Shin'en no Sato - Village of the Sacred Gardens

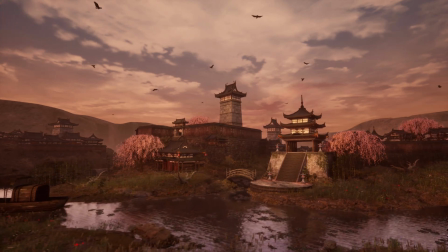(0:03)
Hello and welcome to my breakdown video of my incredible Japanese garden environment that I made for Environments 2 at TIA.
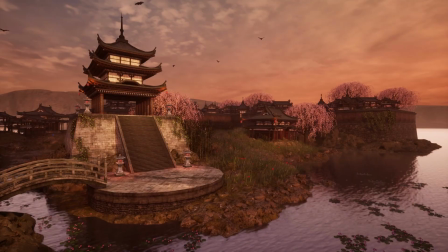(0:11)
The first thing I'm going to talk about is how I build up a scene.
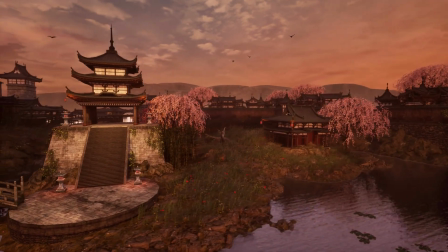(0:15)
So I was sure that I was going to do something with Japanese temples and just the Japanese culture and environment.
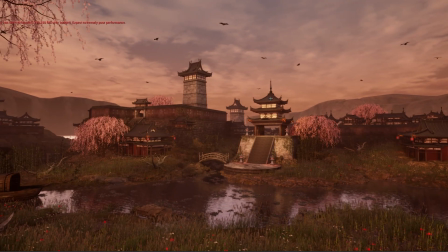(0:22)
So I chose this temple as a point of interest and then I started building around it.
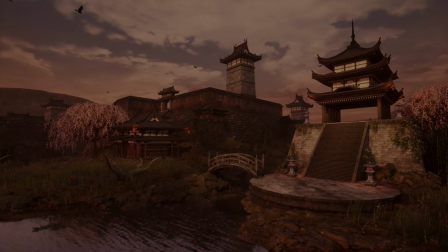(0:27)
To start this project,
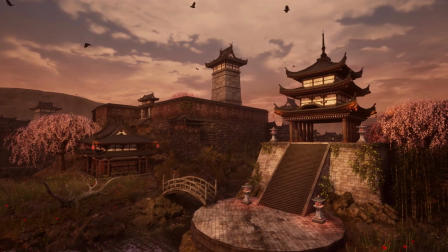(0:28)
I started with creating a simple blockout and then changing the blockout pieces with the actual meshes and the materials on them.
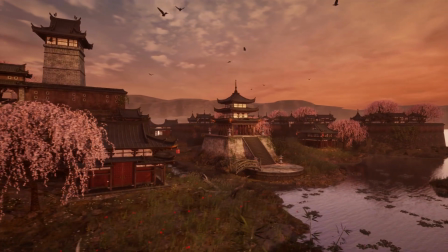(0:37)
While making this blockout, I started thinking about composition.
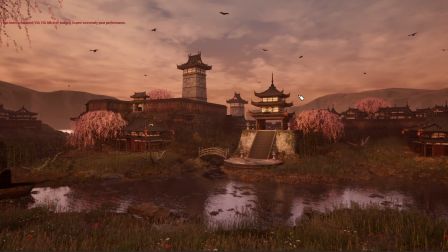(0:41)
So the things I'm using to improve my composition are especially most of all guiding lines, as you can see over here. Like these mountains guide you to the point of interest. Then there's this river that also leads to that.
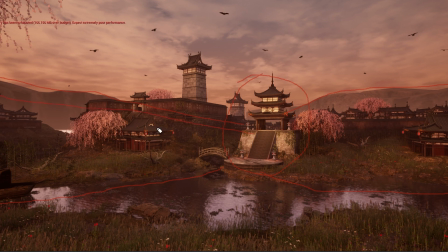(0:58)
Then there's the buildings with, yeah, just the top of all the buildings and the trees that also lead to it. Here you also got some trees. And then you get these buildings that also lead to the point of interest.
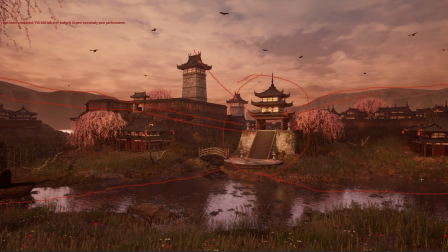(1:11)
The thing that you also have to look out for in composition are tangents. So I made sure I didn't have any of those. Um, when I started, like these 2 points lined up perfectly, which isn't a good thing for composition.
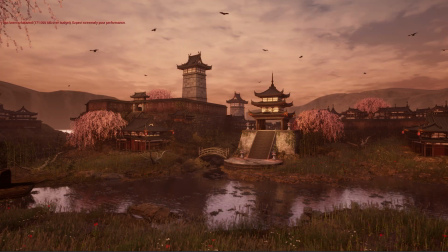(1:23)
So I made sure to move things around. Another thing that I looked out for in composition was making sure that I have a foreground, as you can see over here, with the middle ground, which is this part, and then I also have the background, which are the mountains in the back. I made sure that the mountains in the back aren't that detailed.
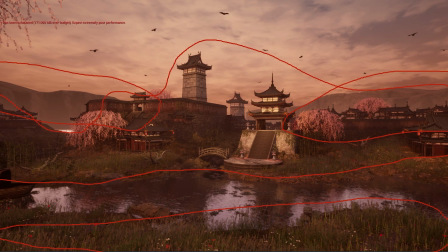(1:42)
I made sure that they're very simple, so it doesn't distract you from the real point of interest. This also counts for the foreground, so it doesn't have a lot of different meshes or stuff that could distract you from the real stuff that you're supposed to look at in my environment.
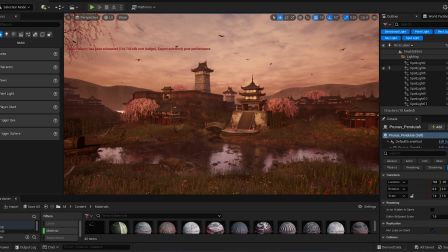(1:56)
The next thing that we're going to talk about is the lighting that I use to improve my scene. So I started off with a directional light, which is set to movable. I have a skylight, so everything is well lit and there are no dark holes in my scene. Then I've also used a lot of spotlights, so the viewer makes sure where to look and to enhance the points that he has to look at.
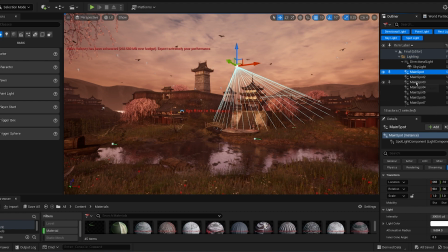(2:15)
So my main spotlight that I'm using are these two, which make sure that the focus is on the temple, as you can see.
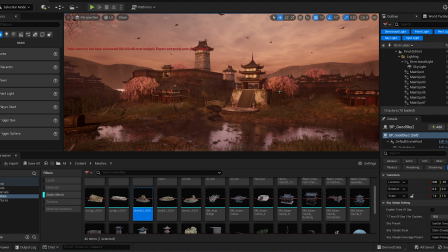(2:23)
The things that I've done for optimizing my scene is, first of all, made use of LODs, as I'm going to show you now.
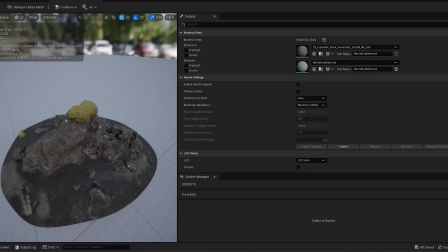(2:29)
Like, for example, these rocks um, got different LODs.
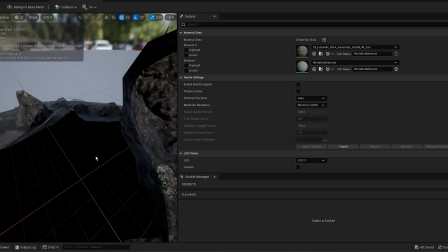(2:35)
Like, this is the most detailed one, and then this is a less detailed one.
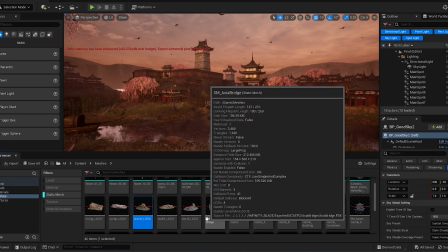(2:39)
Um, then another mesh that uses these LODs are, for example, the grass.
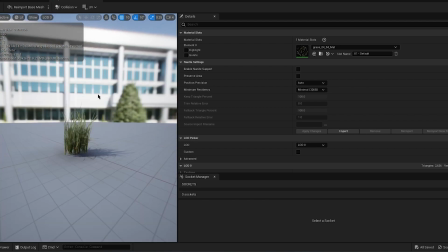(2:44)
You can see the most detailed one is very detailed. Then we also got different ones, like the less detailed ones.
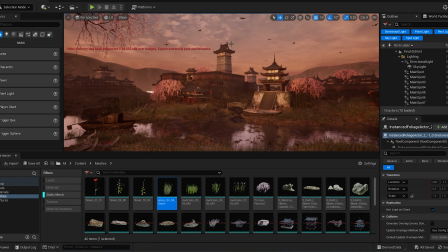(2:53)
So I've made use of a lot of LODs. Then another thing that I'm using to optimize my scene is using nanite on most of the meshes, as you can see here.
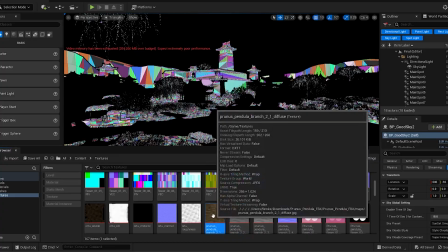(3:02)
I'm using on most of the meshes nanite. I've also made use of some trim textures, like for example this one for the bark of the tree, which is just, yeah, a trim texture.
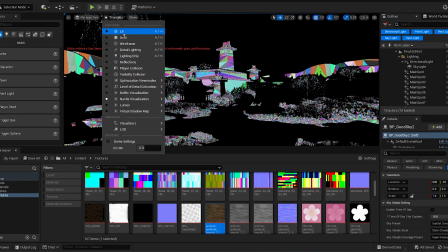(3:11)
Then another thing that could also help with optimization is avoiding point lights as much as possible.
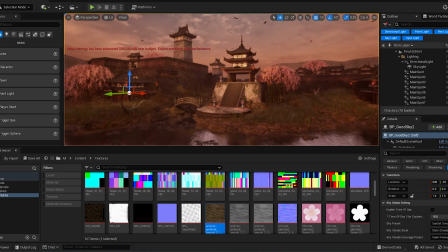(3:17)
So instead of using point lights, I've used a lot of spotlights.
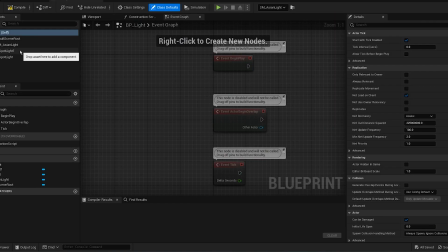(3:20)
For example, in these lanterns, I've created a blueprint which are, instead of point light, it has two spotlights.
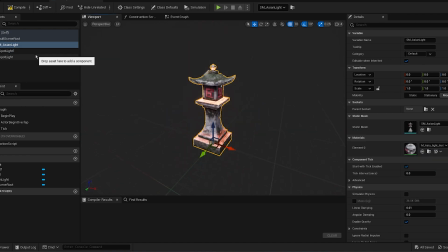(3:29)
So I've got this mesh, and then I've got two spotlights, one pointing downwards,
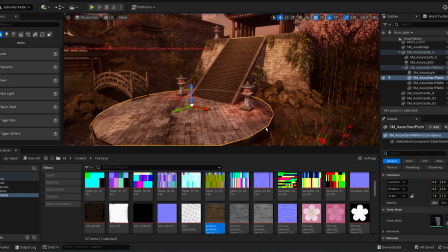(3:34)
which is the most important one because there should be some light going onto the floor.
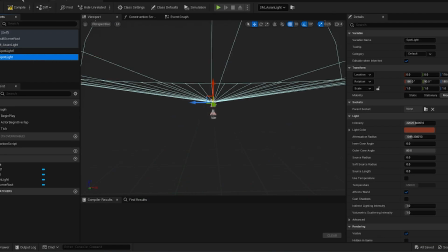(3:38)
And then I've got one that points to the top, which you can also see on the sides of the stairs.
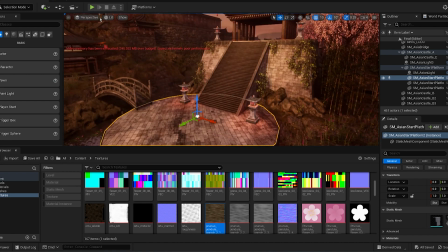(3:44)
But this one is less intensive and is less important than one pointing downwards.
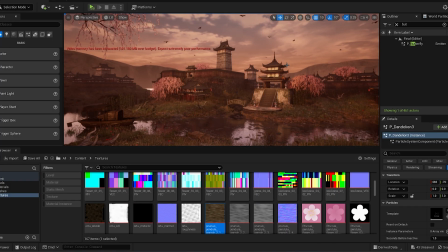(3:49)
To make my scene feel more dynamic and alive, I've added a lot of particle effects to the scene.
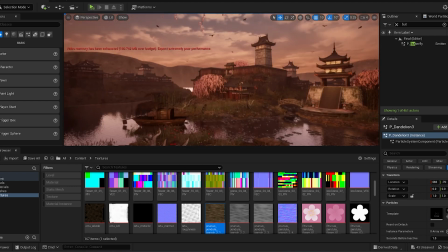(3:54)
The first one is this dandelion particle effect that blows in the wind.
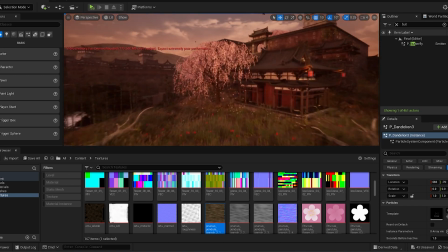(4:00)
The second one, and I think the most important and pretty one, is the falling leaves of my tree,
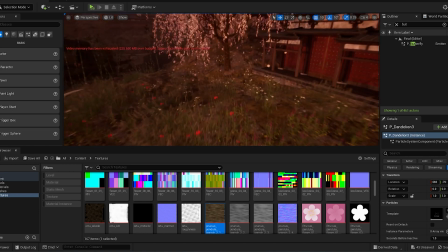(4:05)
like the pink leaves that are falling down in the wind and then with collision stay on the ground,
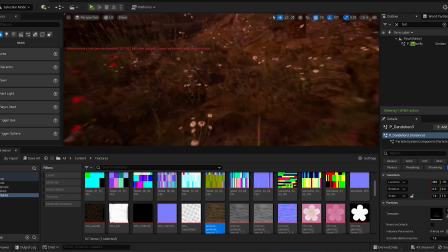(4:10)
as you can see.
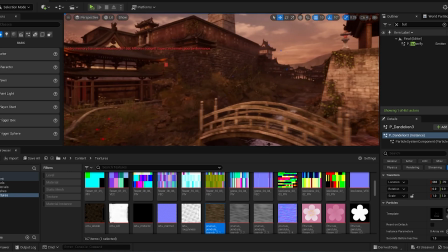(4:12)
Then the next particle effect I've added are these butterflies on top of my bridge, which add a bit more color to my scene.
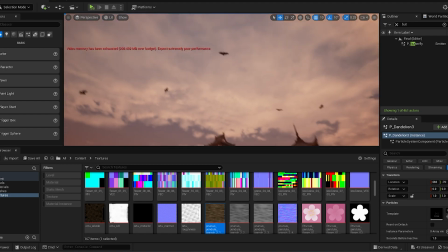(4:20)
Then another thing that I've added is creating a blueprint for the birds in the sky so they go forward.
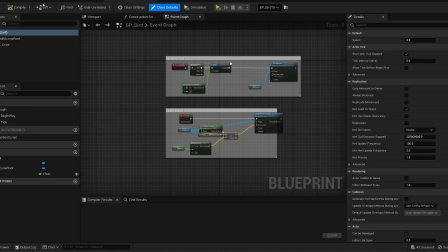(4:28)
I've added an animation for them so they start flying.
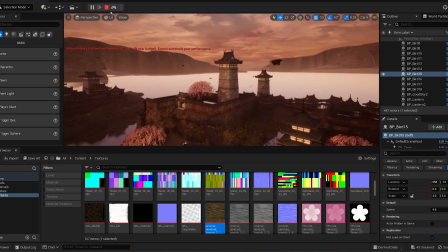(4:37)
You can see different birds flying, and the way that they move forwards is I'm just updating their position inside of a blueprint.
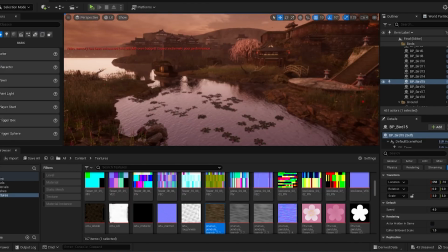(4:43)
Another thing that makes my scene feel a bit more alive is the water that moves,
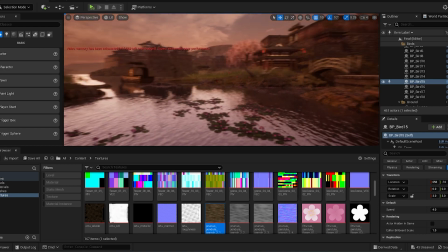(4:49)
because if the water would just stay still, I don't think it would be as immersive for the player.
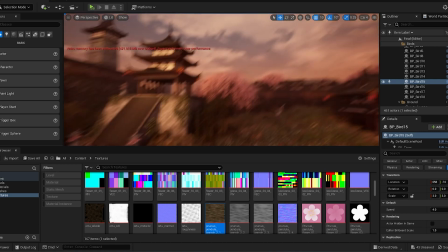(4:54)
Last but not least, are the things that I would do to improve my scene if I had a bit more time.
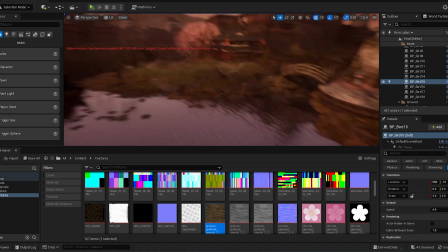(5:00)
Something I did want to add in the beginning was a small waterfall. Like I was going to create some rocks on top of each other with a waterfall going downwards in them,
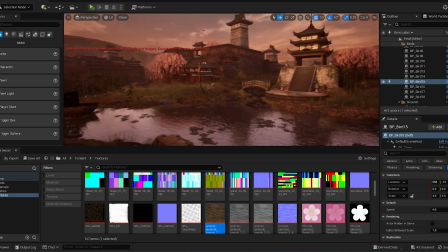(5:09)
but I didn't really find a good material for the waterfall itself.
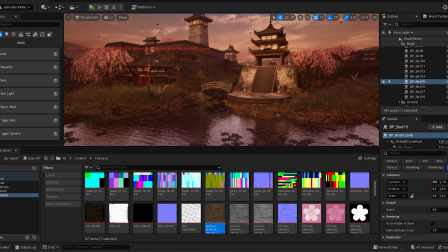(5:14)
I tried out a lot of stuff, and every time it just made my scene look a bit less realistic, so I just deleted it.
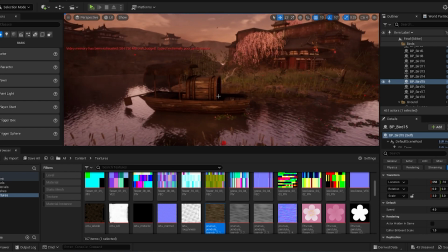(5:20)
And then another thing that I would improve is my boat model. Right now it's all kind of made out of the same wood, and I would like some different textures on it.
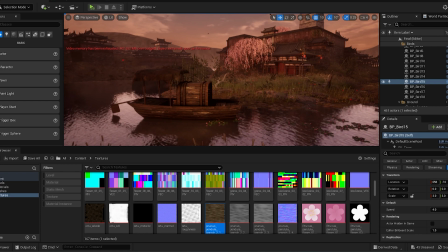(5:29)
But with the time that I had, I couldn't really find a different and as high quality model as this one.
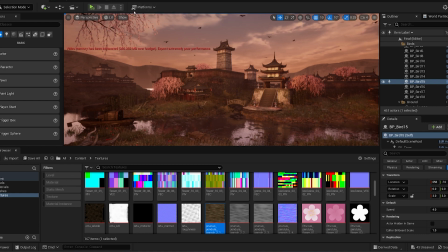(5:35)
Another thing that I would add to my scene is like a god ray going downwards from here to my temple, so it really creates more focus on top of the temple.
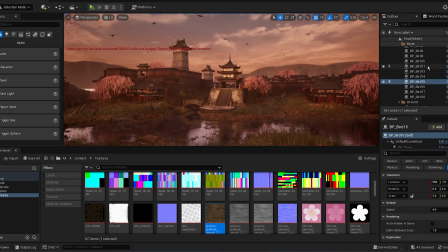(5:42)
I would also add a bit more post-processing, because my post-processing doesn't really add a lot right now. I've tried some different stuff out, but every time I've changed stuff, I like my original scene more, so the values that I have in my post-process volume are really low.
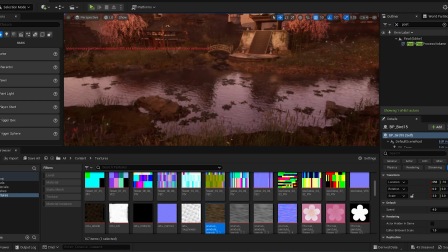(5:58)
A last thing that I would do to improve my scene is maybe create a different material for the water,
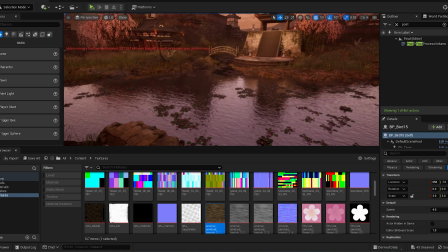(6:03)
because maybe make it see-through and put some fishes inside of it, or add some foam to the sides where there's collision with the island.
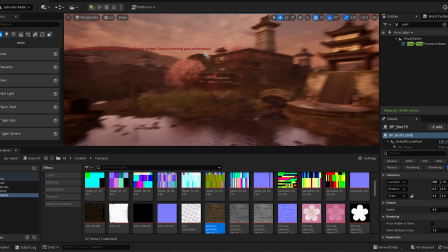(6:10)
And that's most of the stuff that I would improve on. I hope you like my scene because I'm really proud of it.
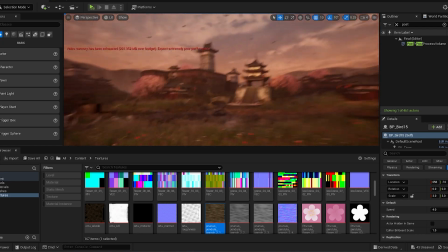(6:14)
Thank you.